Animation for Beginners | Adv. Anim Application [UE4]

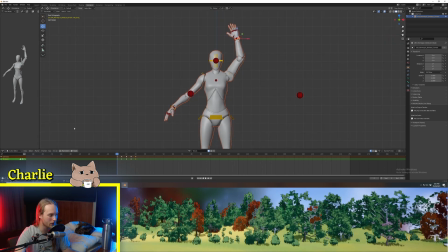[8:05]
So one thing that we're gonna wanna do, just to make life a little bit easier, is to go to the editor type, we're gonna go to timeline, and we're gonna click this little record button. Now, what this is going to do is that whenever we move something, it's going to automatically add a keyframe.
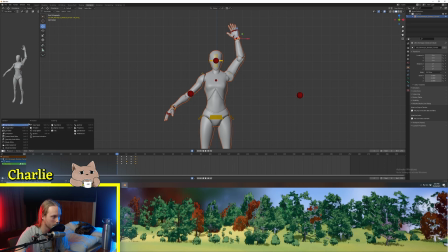[8:22]
So if I was to go back to our action editor, so we go dope sheet, action editor. So we were on this frame here, of which there are no keyframes set, and I decided, hey, I want this to actually be here on this keyframe. It will automatically set a keyframe rather than us have to explicitly do it every single time.
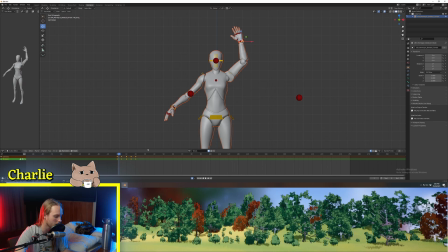[8:42]
So then it would do, you know, something real jank. That's why we've got auto insert keyframe on. So now what we can do is just scrub through this and find where it's a little bit janky. I don't like this bit here. So you can see the elbow is sort of locking itself and going bleh.
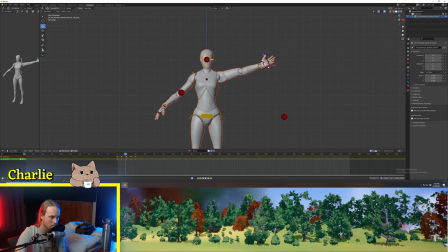[8:59]
So what we're gonna do is probably bring this keyframe in a little bit of the hand, like such. And then maybe like here, we actually want this to like fully lock and do this. So there's a little bit of a flick.
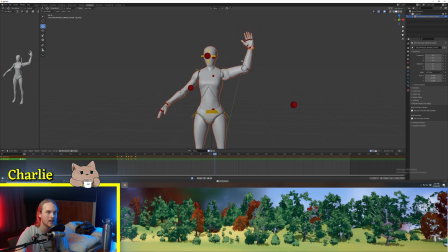[9:22]
There we go. So we've created a very static arm waving animation that looks like it has a bit of inertia to it. We've basically utilized a sort of trailing method. So you get your key poses first and then you go in and like, you know, halfway through each key,
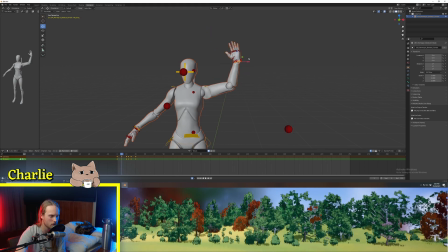[9:40]
you make sure that everything is kind of trailing behind the direction that it's moving from. Obviously, you don't want to go too far with that, otherwise you'll get into, I guess, dangerous territory where everything looks like it's made of spaghetti.
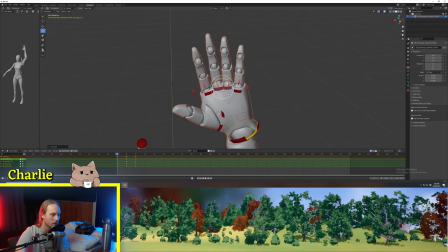[9:54]
We could do the same thing if we select all of these finger knuckle bits.
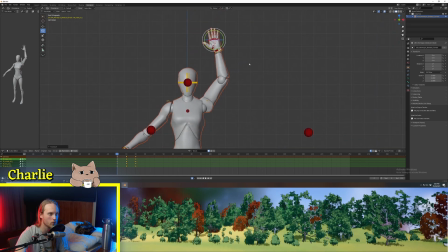[10:00]
We could do the same thing with the fingers, which might look kind of nice. So if we go to frame 5 here, and we just rotate them all around that way a bit, and they're going to auto keyframe, which is nice. And then here, and then maybe here, we want them to sort of just flop out a tiny bit.
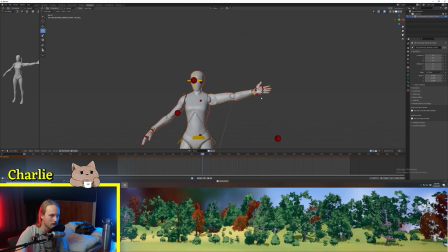[10:19]
So you can see now these fingers are now trailing behind a little bit more. Now, one thing that kind of bugs me with this current animation is that it's kind of, it's slower on the way down than it is up.
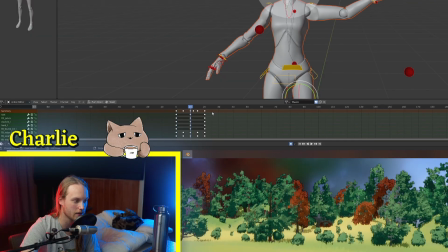[10:30]
So what we can do is just select from here to the end, and wherever our timeline is, let's click S, and we can actually scale up the animation.
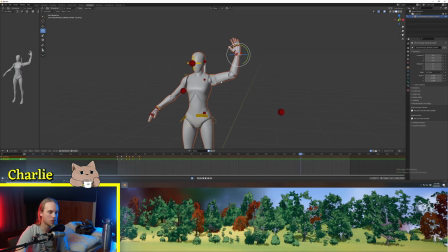[10:43]
And so that will just stretch it out. So one thing I've been doing a lot for my keyframed animations, just to make them a lot more realistic and believable, is select, you know, your hand or something, and then select all of its keyframes,
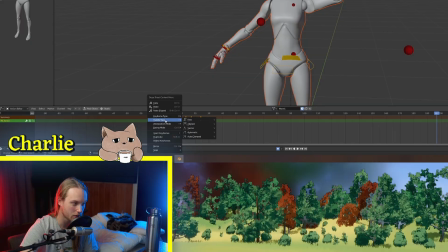[10:56]
and right-click the keyframes, and in handle type, we're just going to set it to automatic. Now, they are set to auto-clamped by default, but you can see now this looks way,
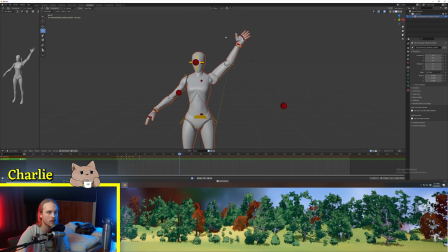[11:07]
way smoother and, you know, has more inertia just straight away.
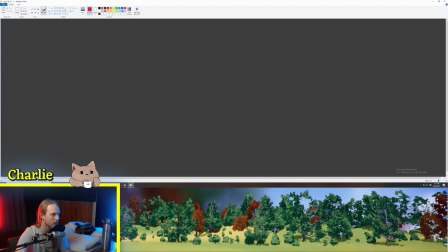[11:11]
So we're going to go into Paint, and I've got it in Paint, MS Paint Dark Mode Edition. Basically, if we had a keyframe here, and one here, and one here,
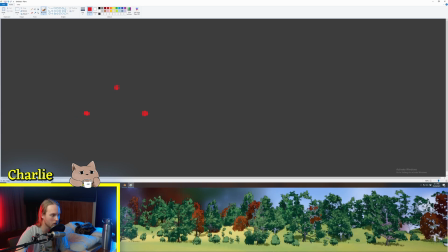[11:24]
then automatic clamped is going to say, okay, we want this to do this, and then it has to reach this point, and then it has to reach this point and do its thing.
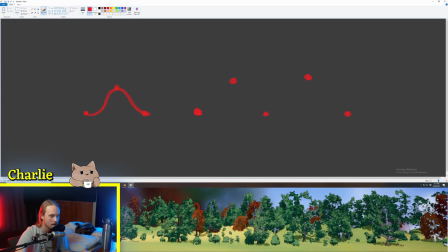[11:37]
Whereas unclamped, it's gonna say, okay, you know, just do this, but don't even worry about hitting this.
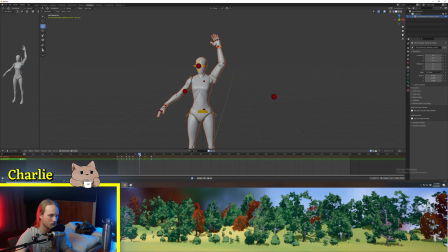[11:45]
You can overshoot it if it needs to. So if I was to go a few frames ahead here to this point, maybe we'll go a little bit lower, and we will put this elbow target back there. And we set this to not be clamped, so handle type, automatic. And we'll set this one to be automatic as well.